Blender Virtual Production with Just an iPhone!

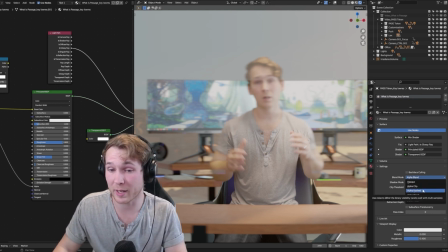So if you guys have a better way to do this, I'd love to hear about it, because the alpha blend mode is the way to go. But again, alpha hashed, it ended up looking really nice.
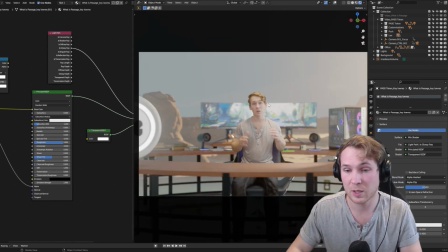And I don't think there's a huge discernible difference when you're kind of pulled back like this for 90% of the shots.
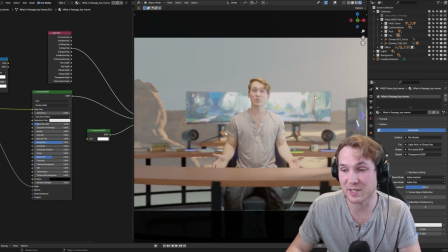So it's just a marginal improvement that you might see in the final render if you could use the alpha blend mode. And that's just going to depend, again, do you need that depth of field? I thought it was important for this scene. And again, if you want, you can just render this whole thing out in cycles as well. It just depends on what kind of render times you're looking for.
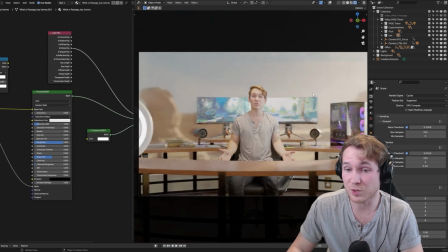But it's really cool that you have the option of getting this whole scene into Eevee and getting some super
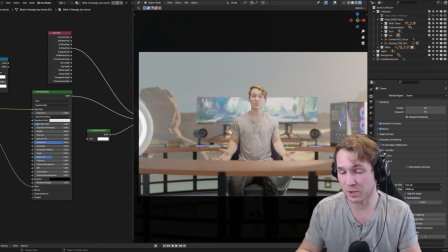realistic looking renders depending on your use case using the depth of field, motion blur, and some screen space reflections. And it all works out really nicely.
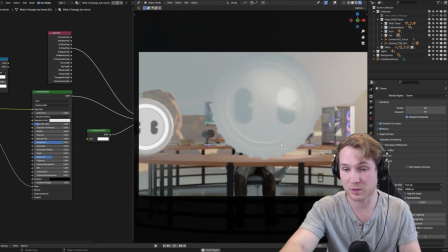And again, you have the opportunity for some real-time playback for editing these little like animations and motion graphics and things you might want to add to the scene.
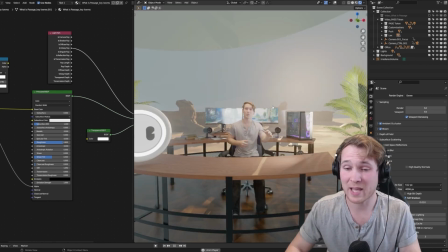So working in Eevee was the way to go for me for this one. Once I had that material set up, then basically it was just keying the camera, right?
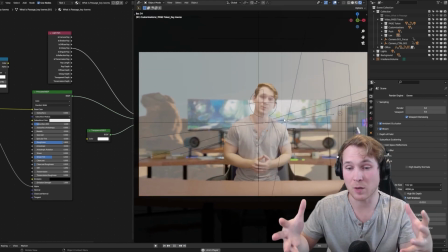So it was super simple. I had a couple pan ins, pan out. That really allows you to show that there's real depth in the scene,
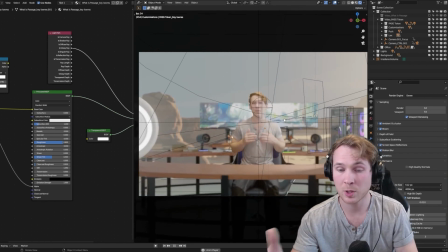because if this was just a 2D comp where you took a video footage and put it on top of an image, you're not going to get this ability to like see the parallax of the elements around.
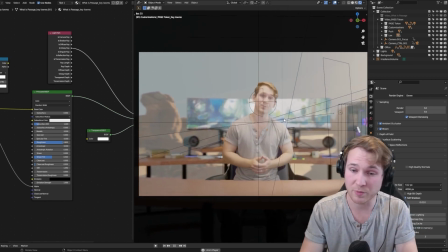And this is where that depth of field helps as well, because as you push into the camera view, you're able to see, oh, like we're actually getting realistic depth of field.
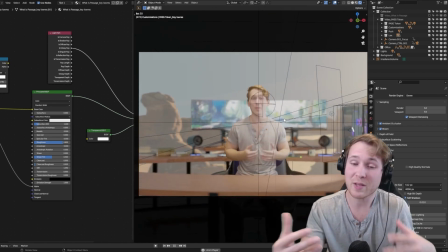You can do this little motion graphic stuff and it blurs you. You get the dimensionality to it. So again, being able to push in and push out.
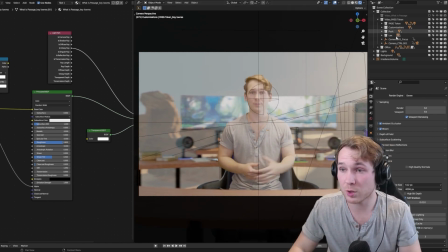You can also rotate the camera.
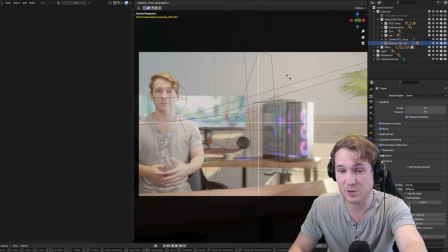But if you try to do more than pushing in, like zooming in and zooming out and doing the rotations, there's only so much room you have.
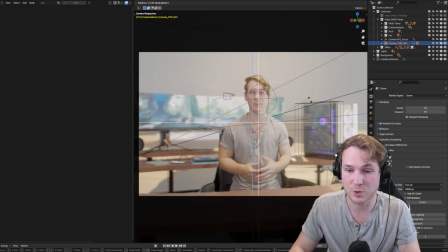So if I like try to rotate this around the subject, you can see that pretty quickly you start to see it starts to feel two-dimensional, right?
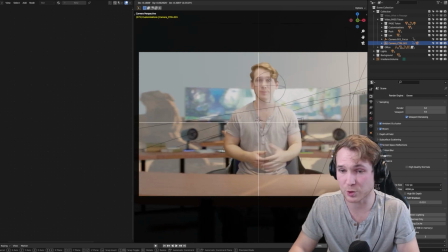So keep that to a minimum, but you do have some room, to move around laterally, and again, to push in and push out and things like that.
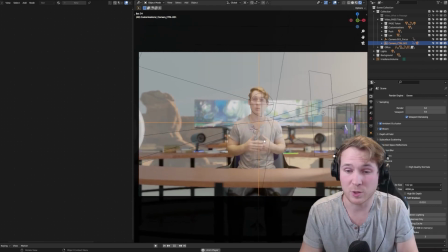So there's a lot of flexibility in this workflow. It's going to depend on what you're using it for. Then I added some camera shake on top of that.
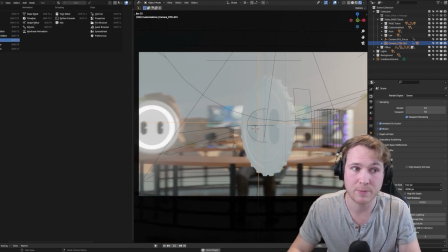This is just, I do this in most of my camera animation.
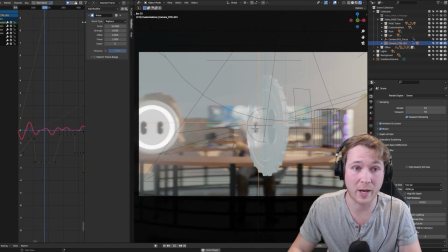I just key rotation on some of these axes for the camera, go into the graph editor and into my modifiers here, and I'll play around with it a bit, right?
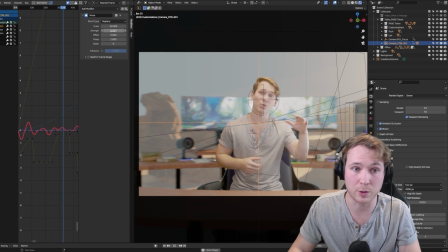Something subtle with a really big scale and a really low strength. So you just have a little bit of movement.
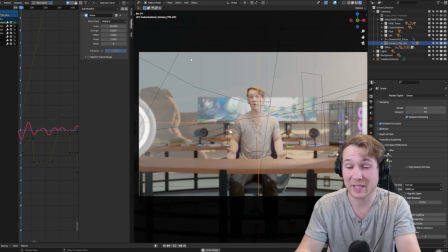Again, this feels like it was a live camera shot, but all the footage is totally static.
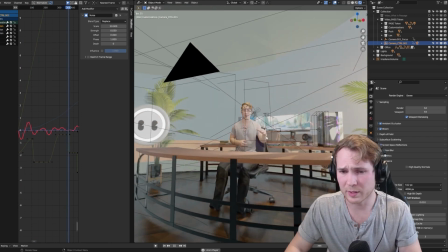So it works out really well. Some of these other little things that I did just to add some like nice effect,
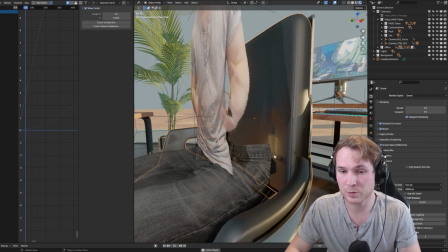I actually added some noise on the rotation for the chair here.
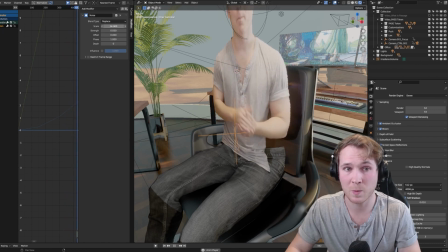And you can see I just keyed the Z rotation on the chair and added a tiny little bit of noise to that,
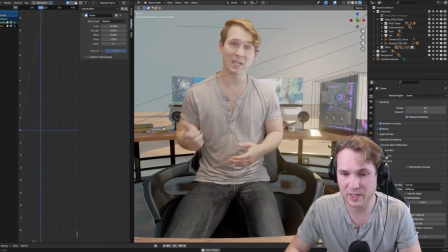just so that like, this is again a subtle effect, but you get this sense that like the chair is moving as I'm moving my arms.
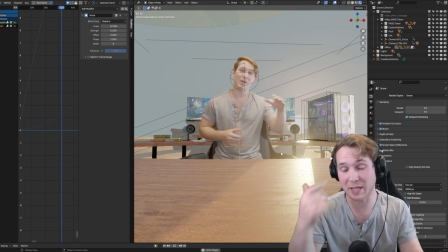It's little things that kind of sell the blending of the character and the scene.
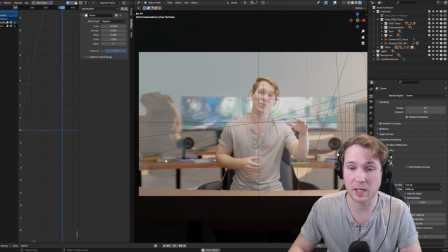And then one other thing you'll notice here is that I actually have this little empty here.
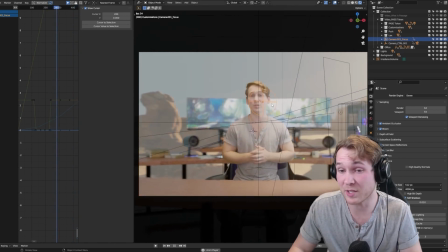I'm using that for the focus of the camera. That was just the easiest way for me to move the focus of the camera around without having to key the actual focus distance of the camera or something like that. It's a very visual representation. I can quickly see that it's focused on the face or this object here and things like that.
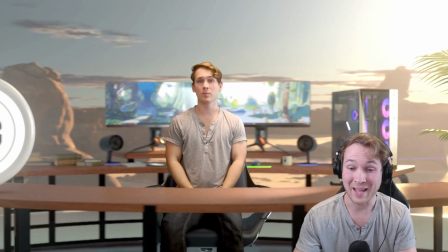So one more thing that kind of helps to iron out this workflow. And that's it. That's all it takes to get started with virtual production inside of Blender.
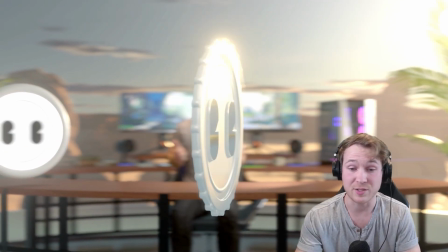Again, you can just use your iPhone and a simple green screen you can grab off of Amazon.
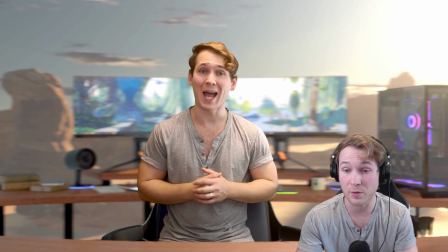Let me know if you guys have any questions about the workflow or other things you'd like to see. Please drop a like and a subscribe, and I'll see you in the next one.